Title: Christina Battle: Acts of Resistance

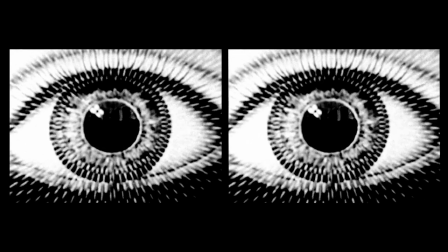321s
Battle was no stranger to multi-screen composition when she made Behind the Shadows in 2009,
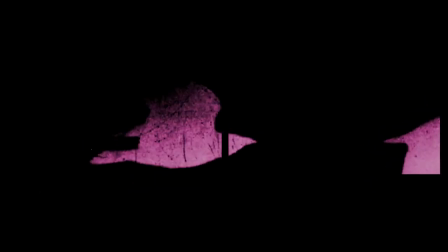327s
having previously created diptych works earlier in her career, but it expanded the stylistic turn her films had taken in Hysteria,
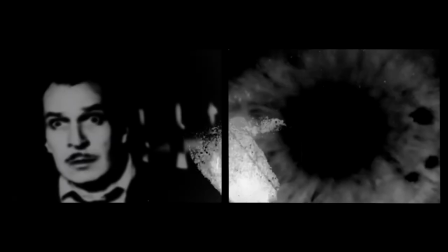336s
using rephotographed imagery,
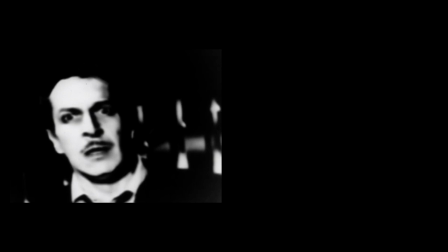338s
solarizing found images, which casts them between negative and positive and augments them with the dynamic, chance rhythms of rough hand processing.
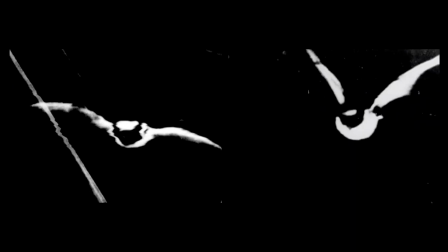348s
The bulk of the diptych is mirrored, but at times distinct images appear to be in dialogue or relief.
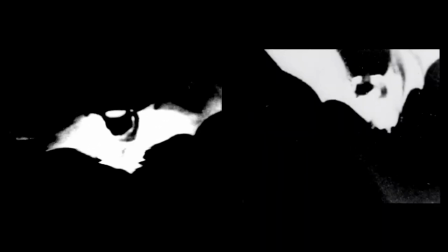355s
Action also seems to cross from right to left,
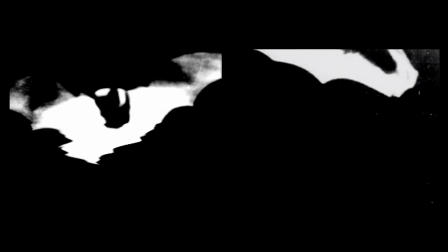358s
as in the forms of birds and bats that seem to fly from one frame to the other, continuing Battle's subversion of the frame boundaries.
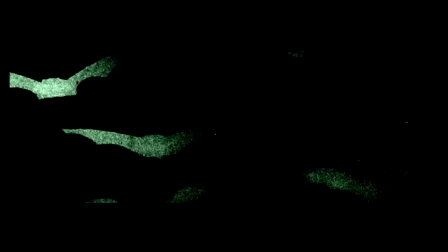367s
It's in this same imagery that color first begins to bleed into the image, as the photonegative silhouettes of creatures in flight,
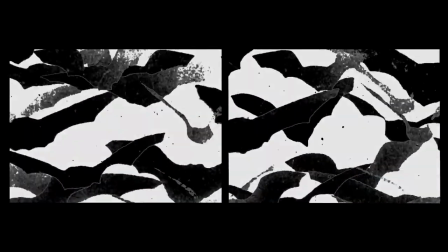375s
against a black background, are tinted pink and later green.
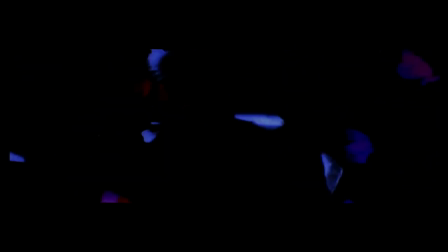380s
As the film ends, this selective color gives way to a symphony of color collisions, as butterflies of various artificial hues are cast over one another, creating even more colors.
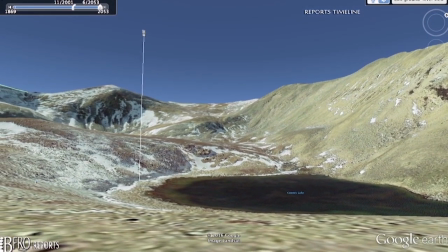401s
Christina Battle embraced video and installation early in her practice, but this direction became increasingly total in the 2010s.
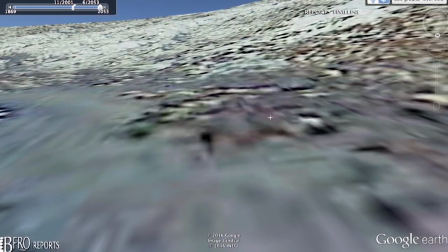409s
Her approach to video is distinct in its patient, clinical rhythms,
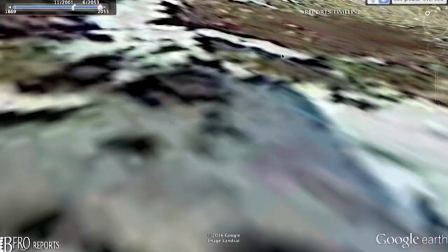414s
in attending to the medium's inherent ability to communicate information, and in her manipulation of its plasticity.
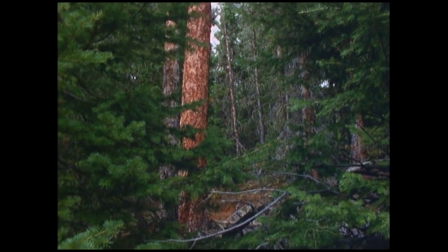422s
The Tracking Sasquatch series is notable in this regard, for its workflow transitioned over time from film to video.
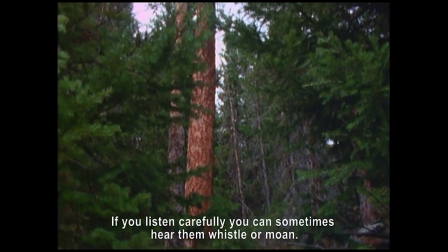430s
In the first part, from 2010, shot on 16mm film, the camera surveys woods and fields, accompanied by text that speculates, without skepticism, about the titular Sasquatch, casually insisting, in text against a black screen,
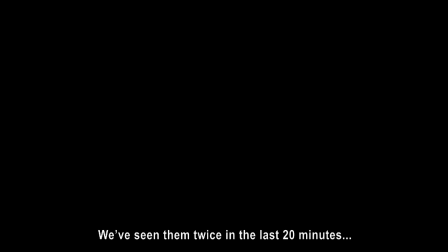447s
that the author has repeatedly witnessed these cryptozoological creatures. The text is taken from various Sasquatch field guides.
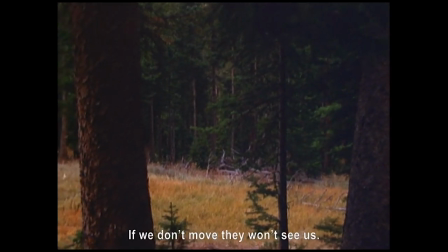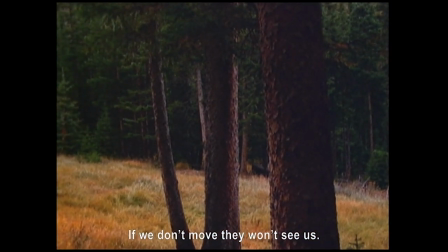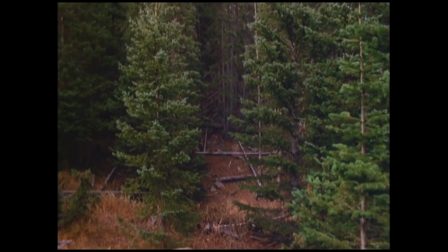467s
The image offers no corroboration, suggesting that the apparatus's ability to verify information is not all-inclusive.
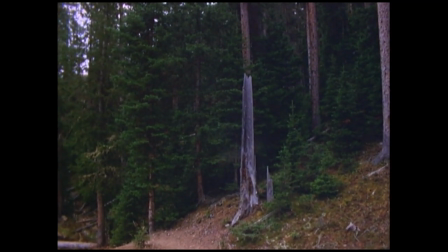476s
That this work is playing with notions of visual evidence, technology as witness, and burdens of proof becomes explicit as the series continues.
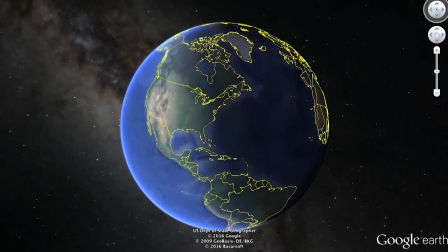486s
By the time that she makes Tracking Sasquatch Field Report No.
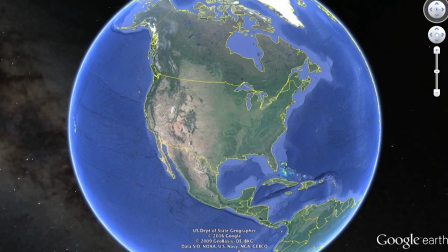489s
4 in 2016, Battle is using Google Earth images to survey landscapes where Bigfoot has been sighted.
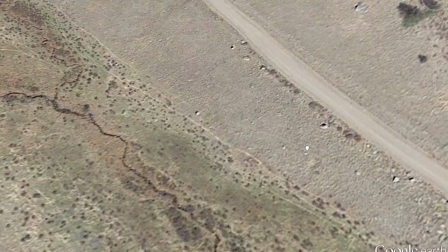497s
The satellite maps that she magnifies and drags are notable for their vacancy,
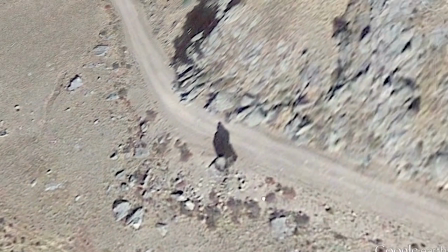503s
with little evidence of human activity save for roads.
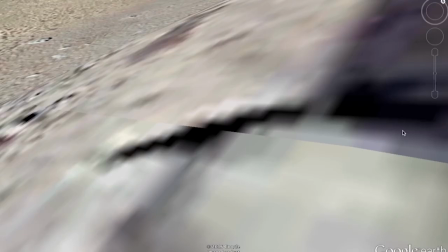507s
As the video continues, Battle's narration offers a history of satellite imagery and its faults and inefficiencies,
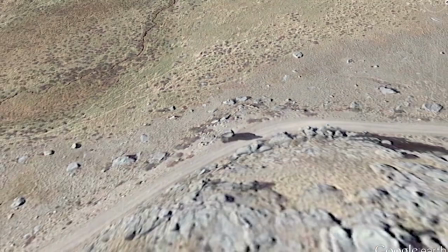515s
and further to that, speculates on the nature of gathering evidence to support the existence of what is doubted and hidden.
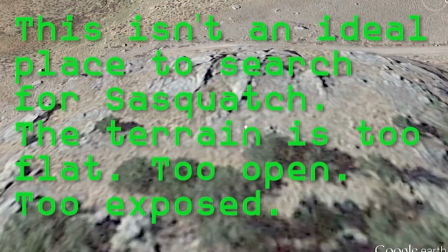523s
That the Sasquatch eludes our most prized tools for factual verification speaks more to our perception of
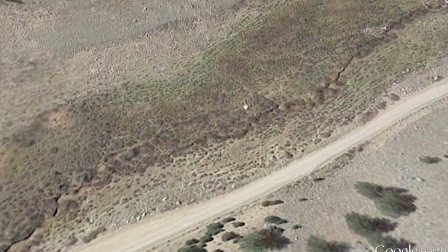531s
verification and what's knowable than it does to the particular facts of Bigfoot.
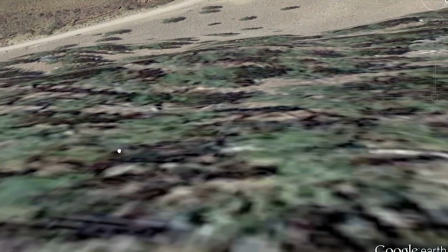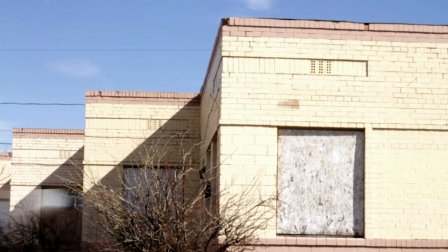542s
The role of text grew in Battle's work after 2010, and likewise the poetic character of Battle's films shifted with her turn to video.
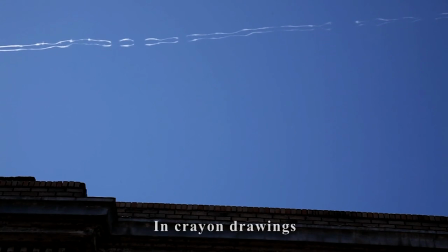553s
A greater emphasis is placed on on-screen texts that are fragmented into verse.
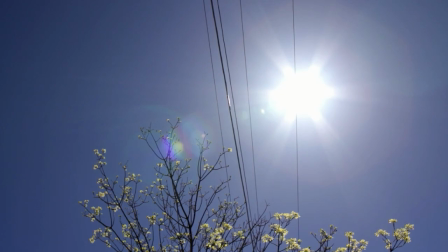558s
This arrives in hand with a redoubling of attention to landscape.
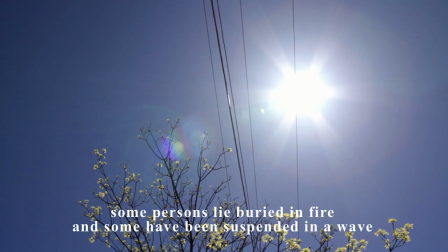563s
In To Reveal the 14 Windows, she collaborates with the poet Julie Carr, whose text appears against static shots of telephone lines, treetops, buildings slated for demolition, and a clear white screen.
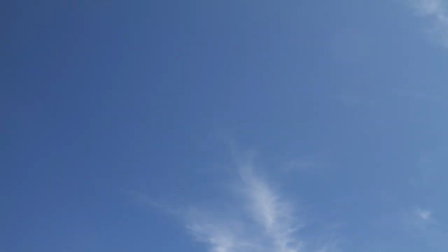581s
This approach recurs with found text in On the Day It Started, There Wasn't a Cloud in Sight, from 2012,
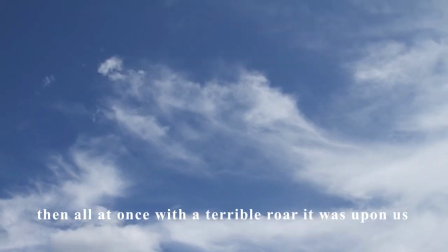589s
in which static shots of fields in Saskatchewan are overtaken with light, and animated beams of light travel between power lines,
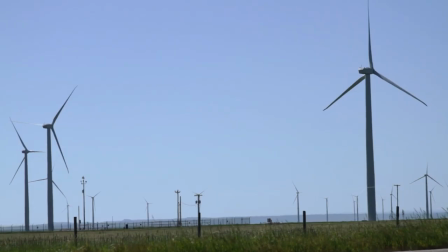598s
towards fields of still windmills, towards fields of glowing wheat.
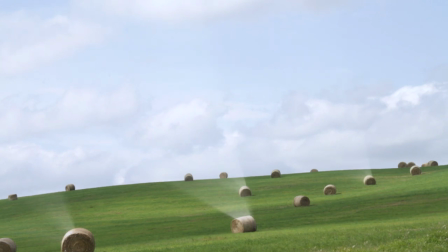607s
The plains are full of energy and menace, the sounds of industrial farming.
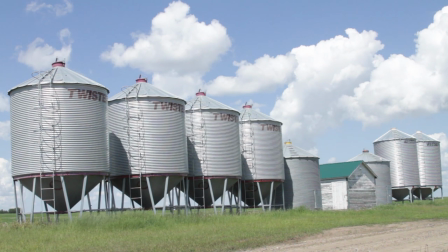612s
The energy of Battle's earlier films has been changed by embracing a digital workflow.
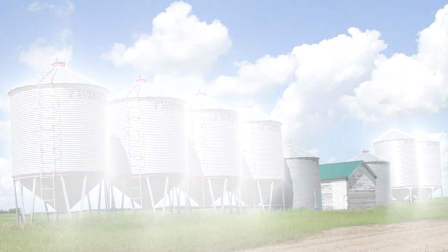617s
The resulting videos remain intense in their vision, but that intensity has gone from the harsh dispersal of forms that Battle pursued with film to a probing stasis that draws from the more carefully machined illusionism of video.
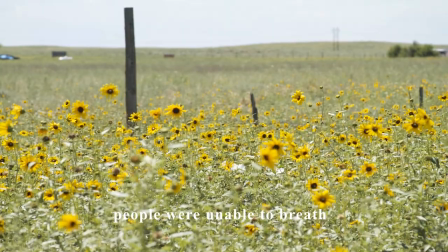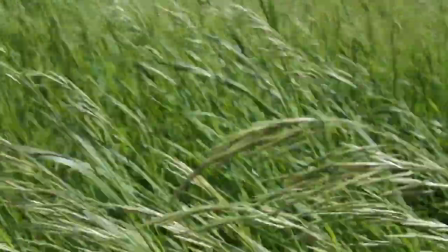640s
Since 2012, Christina Battle's output has often been defined by themes of information and transparency.
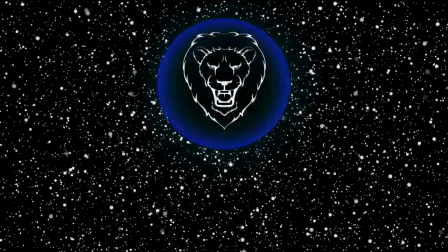647s
What she composes for the white cube of the gallery tends to emphasize strategies of resistance that retain the recurring themes of her work,
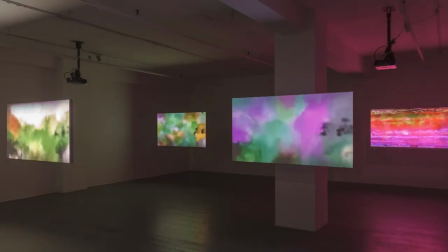656s
posing a broad inquiry against injustice. Much of this work is conceived for multi-projection and mixed media,
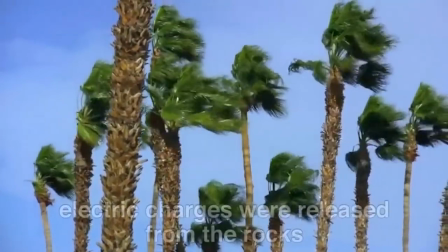667s
but Battle has continued to pursue single-channel video, more often for looping in galleries than for screening in theaters.
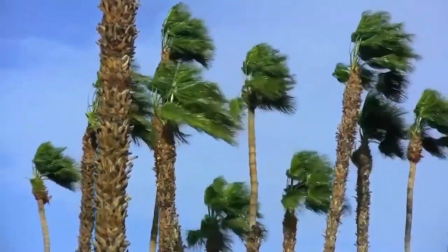675s
A number of ongoing series demonstrate this shift in her work,
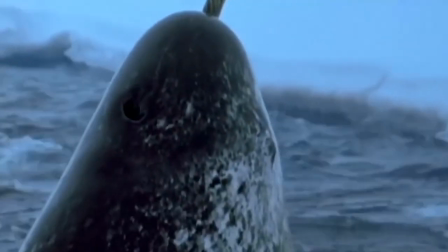678s
from the chance operations of hand-processed film to the confrontation of conceptual art.
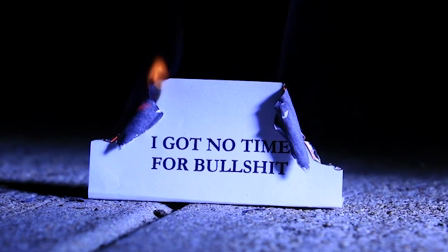689s
Her Notes to Self, 2014 onward, are emblematic of this,
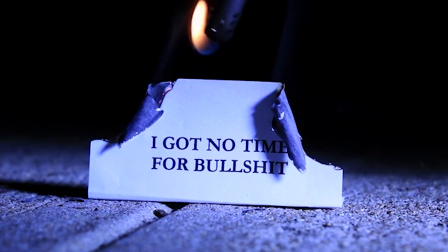694s
an open series in which statements written on slips of paper are burned, a ceremonial, funereal act.
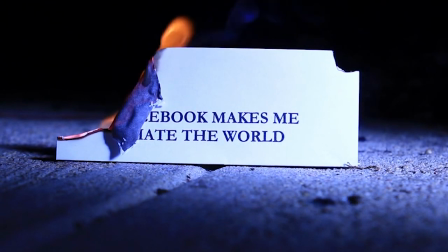701s
The project arose as a response to the pithiness of social media updates,
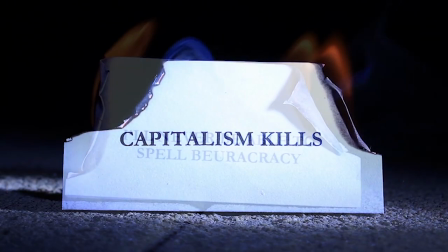706s
and the featured statements range from the memorial, to the prosaic, to personal expression, to sloganeering.
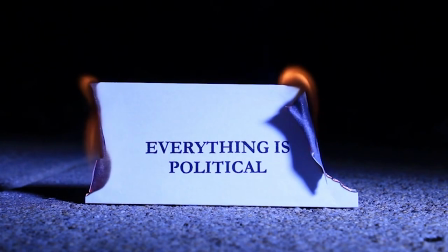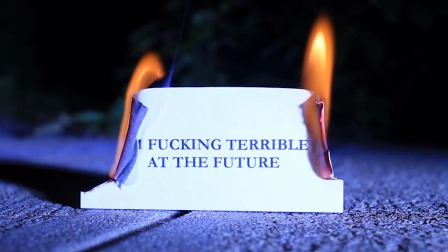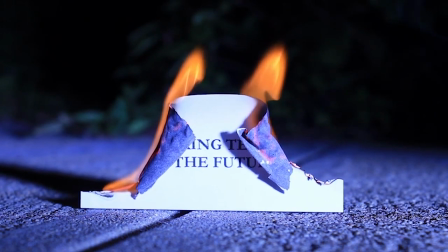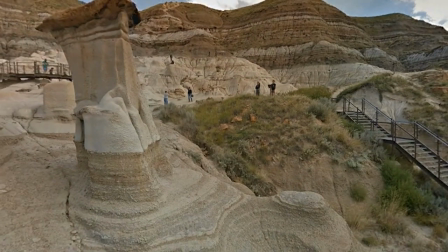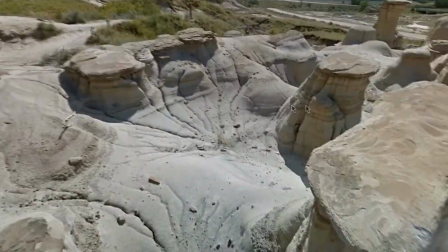733s
The dominant themes of Christina Battle's films and videos, landscape, visibility, the nature of truth, persist even as their ultimate forms change.
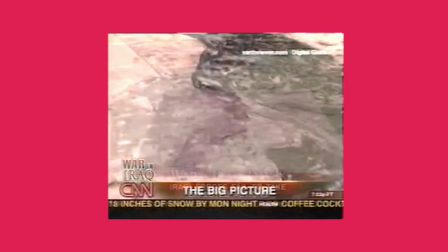743s
In Water Once Ruled, Battle occupies panoramic Google Earth images,
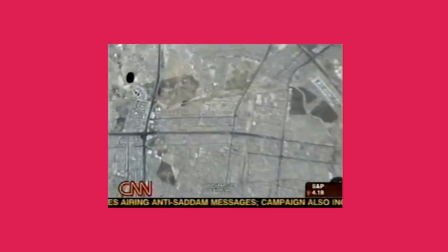749s
appropriated news footage,
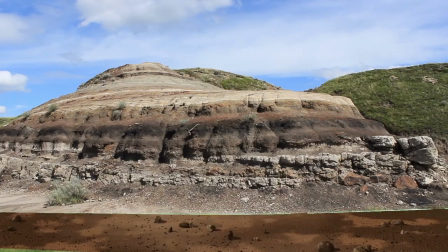751s
and photography of Mars to draw parallels between the crisis of water and air quality on Earth and the red deserts of Mars.
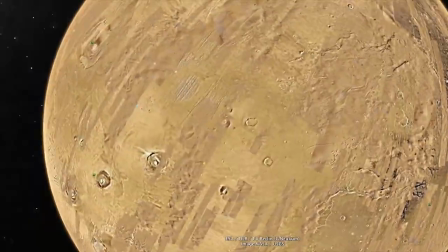763s
As the image careens through a digital model of Mars, text tells of the planet's transformation over time,
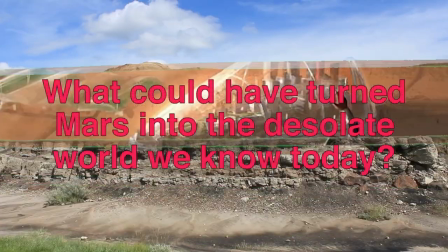770s
before images of terrestrial floods flash over it. In its final moments,
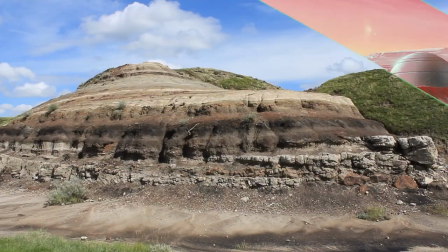776s
a rolling mat makes direct visual parallels between terrestrial bedrock and antique illustrations of a human conquest of Mars. This is a central character in Battle's cinema, speculation on catastrophe, and through such anticipation,
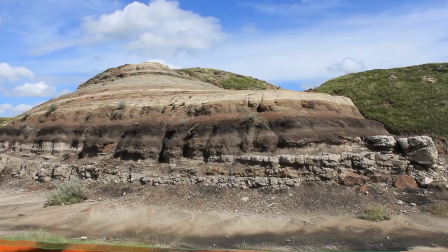793s
and by bearing witness of moving images, data, surveillance, illustration, she builds acts of resistance.